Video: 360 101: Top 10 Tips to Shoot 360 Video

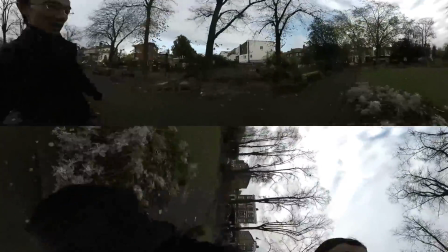[4:05]
A bit of wobble might work for fixed frame videos, and even for watching 360 videos on a desktop,
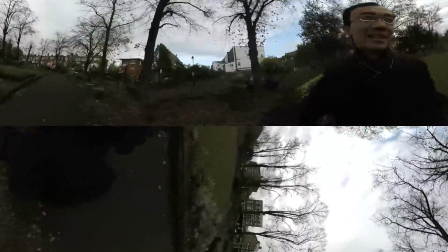[4:11]
but watching an unstabilized 360 video in a headset can make people sick. Literally, it can give viewers motion sickness.
It's exciting, right? It's not always on the tripod again. What's wrong with you? That is way too much motion.
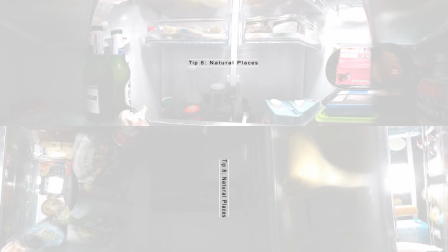[4:28]
A cool shot for fixed frame video may be less cool and more uncomfortable when you watch it in the headset.
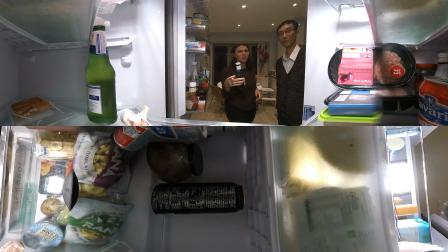[4:36] Locke, what is the camera doing in the fridge? Shooting a video. Isn't it cool?
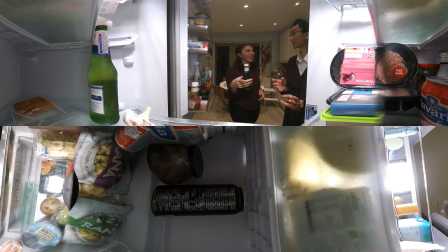[4:41] Look at that, in the fridge. It's not gonna work. No, it's rolling and it's literally cool, right?
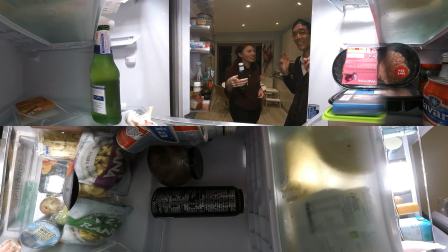[4:50] When would you ever be in the fridge? Exactly.
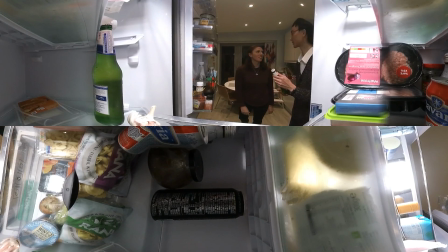[4:57]
Open my beer. okay tip number nine 4k 360 video isn't going to look like 4k fixed frame video hey Sarah I think it's quite amazing that these 360 camera can take like 5k 5 point something 5.2k with the E and GoPro something like that I mean wow I don't even use 4k on my camera like not many people have 4k display but with 360, it just it doesn't look 4k But it is 4k. I mean if I shoot 4k, it's 4k in front It's but it's like there's a big difference between like 4k and 4k But it's still 4k, right? It's 4k, but your 4,000 pixels are spread All the way around you instead of just all right here But I'm still looking at 4k When you have a 360 camera shooting 4K, it's spreading those 4,000 horizontal pixels across the entire sphere around you. Because those 4,000 pixels are significantly more spread out in 360 content, 4K is going to look like 1K.
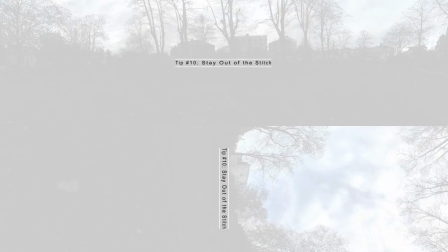[6:06]
Tip number 10, stay out of the stitch. So,
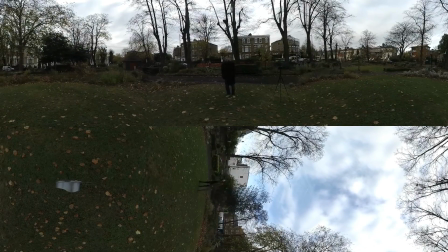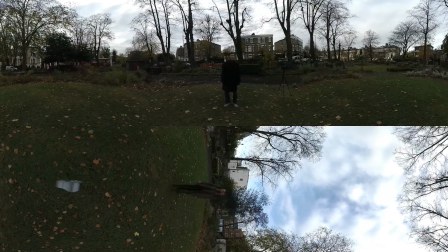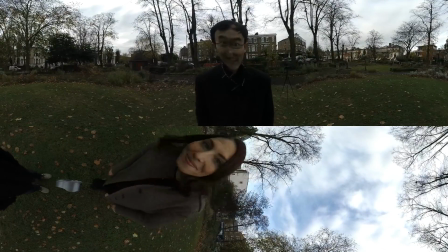of course, those are just a few tips. There's a lot more that you should be doing when you're shooting 360. Audio. And lighting. Stitching. What else? Stitching. Stitching. If you're like me, want to know more about how to shoot 360 video, check out Immersive Shooter for all the immersive shooting. All the immersive shooting. But that's all for now. So make sure you subscribe, share, like, this and that. Yeah. All right. Until next time.